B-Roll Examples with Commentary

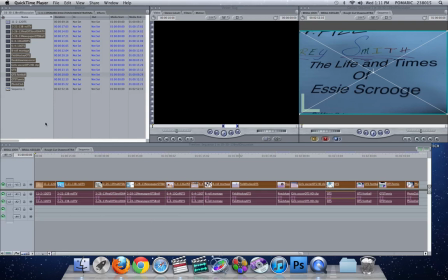[0:00]
On tube check. Okay, welcome to the second tutorial for B-roll, and we're going to be taking a look at the OTS graphics that can be found on the server.
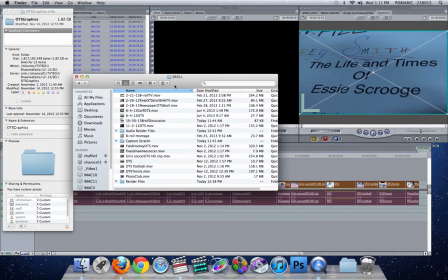[0:10]
So if you go into the Finder and connect to ShopVox 01, you can see on the TV Tech drive there's a main folder for Shawnee Extra. And then within the Shawnee Extra folder, and I'm going to go to the column view in Shawnee Extra, here we have all the different years.
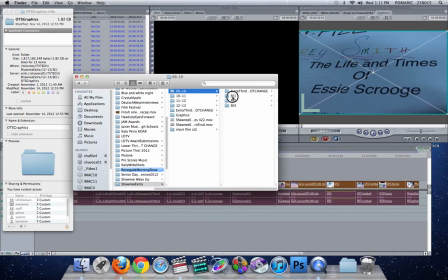[0:26]
So you can backtrack and take a look at all the different news packages for each edition of Shawnee Extra. So Shawnee Extra 1, 2, and 3, SE 1, 2, and 3, for each year is kind of the folder system that we go with. So if I backtrack into last year, I can look at the first edition of Shawnee Extra.
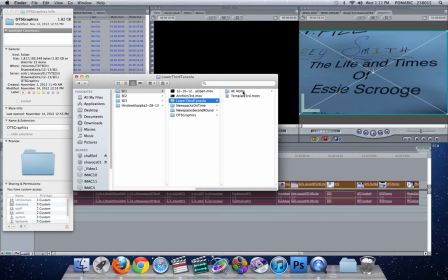[0:43]
You can see the lower third template that we use, that everybody uses in their news packs. Here's all the news packages that were delivered, and this is the second round of news packages that were delivered, copied and pasted from the LaCie drive up to the server. And here's OTS graphics. OTS stands for over-the-shoulder graphics.
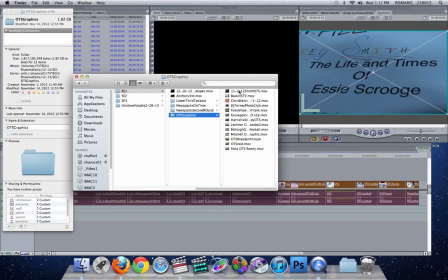[0:59]
And what we ask is that students find the best B-roll that they shot and cut it together in a short montage. So what I've done is I've taken a couple examples of OTS graphics and copied them from the server and dropped
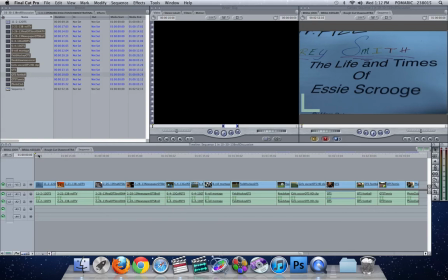[1:12]
a couple of different styles of shooting. So I'm going to go through and just call things out and talk about them briefly. Here we have a close-up that fills the frame, so that's pretty good right there.
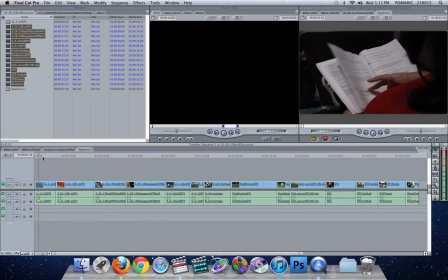[1:26]
Next one, you have an over-the-shoulder shot of action. So it's often good to have things that are moving and not just stationary. So here we have somebody paging through the script over the shoulder. Here it racked focus from out of focus into focus.
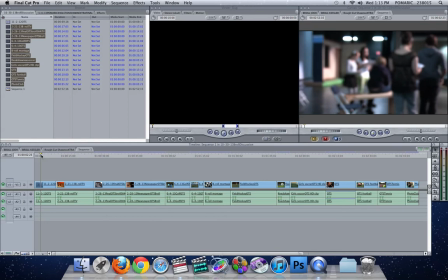[1:41]
You know, that kind of draws attention to, it's a camera sitting there, and it's kind of interesting.
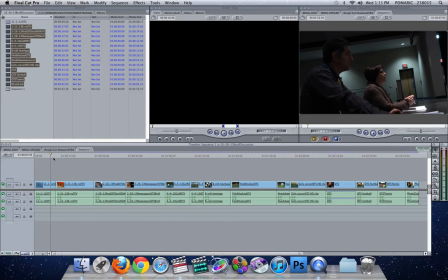[1:47]
It grabs people's attention. Here, and it's Dutch angle, so it's kind of got this, the horizon line here in the background. That's considered a Dutch angle shot, and it's interesting, and it puts the audience through a window people would never be in,
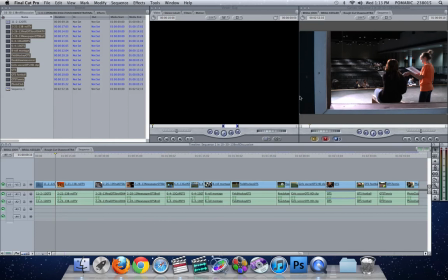[2:00]
because most people that go to see plays are in the audience. So another interesting shot. Okay.
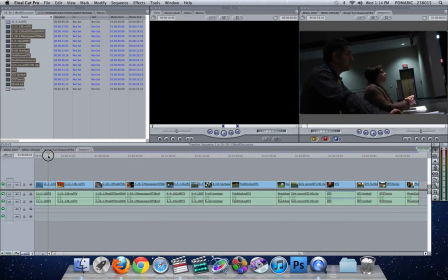[2:05]
In general, though, I think that some of this stuff is a little too wide, but I like the frame in the frame. I like the Dutch angle here. I like the smoothness of the pan. Some of this is a little dark. It was dark in the auditorium, so color correction is going to be an issue there.
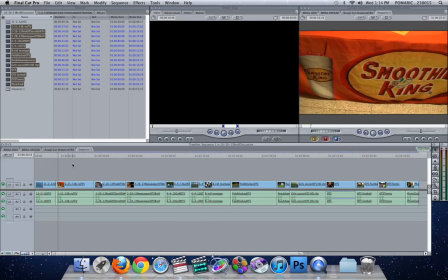[2:20]
Moving on, this one here, a slow pan, showing the Smoothie King thing. This is taken from a standing perspective, maybe down on the ground at the level of Smoothie King, or dollied across instead of panned across might be interesting as well.
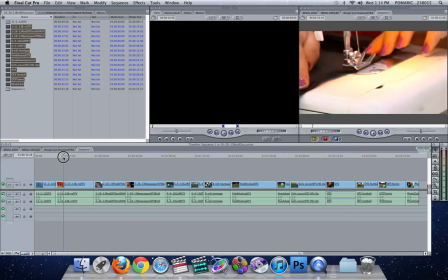[2:37]
Here, this is where we're starting to get better. So here's a close-up that's really filling up the frame, really showing detail as to what they're doing when they're sewing.
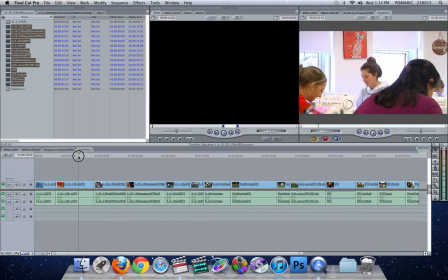[2:47]
Most people wouldn't put their head this close to see this. Here's a wide shot, a little bit too much headroom. And here's another wide shot at the end here,
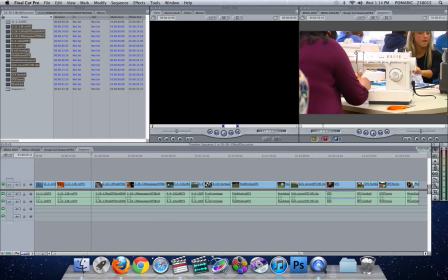[2:59]
just kind of showing sewing, and this is kind of filling the frame a little bit more than what we saw in the last wide shot.
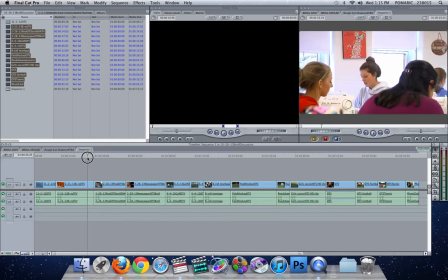[3:05]
Always think closer than wide. You only need a couple wide shots to show where we are. Okay, here's one that I think they did a really good job with their B-roll.
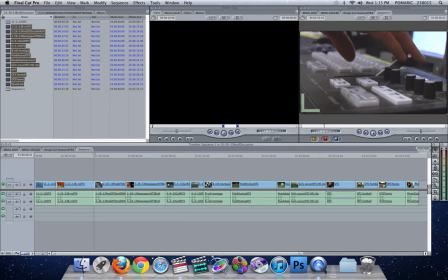[3:14]
So here's a close-up of a hand moving the T-bar,
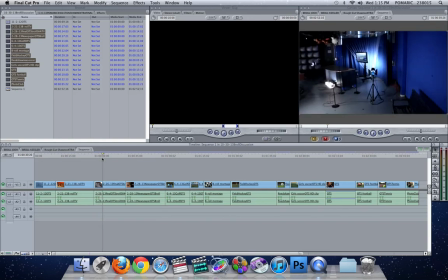[3:18]
and then you're going to see in the next frame here, this is a really good dolly or crane shot.
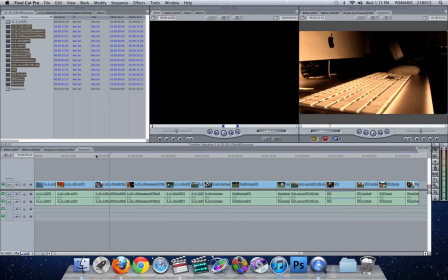[3:24]
Real smooth and steady, real wide shot, really showcasing the room and the behind-the-scenes look of the room.
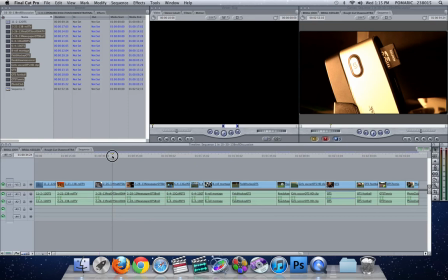[3:30]
Here's kind of a worm's eye view of the keyboard, another close-up / extreme close-up of the card reader.
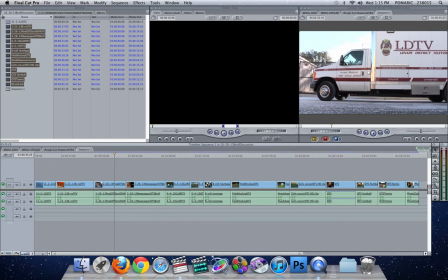[3:38]
Here, interesting rule of thirds. Again, we're putting these third lines. The horizon line is on the third line. The subject matter of this here, the LDTV is kind of around the third line here.
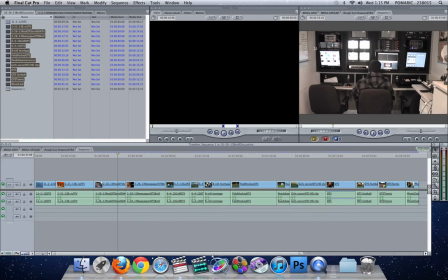[3:51]
Here we have. It's a wide shot, but I still think it's got this horizon line on the third line.
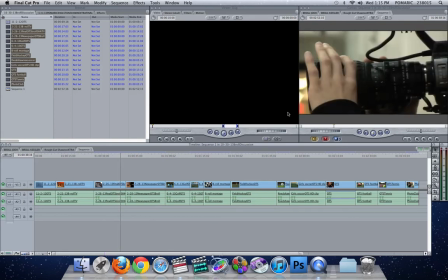[3:58]
So again, this is a pretty well-designed shot. Here, a close-up, and it's like slowed down a little bit.
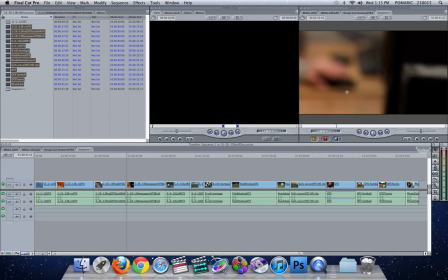[4:04]
Here we're racking into this is a new one.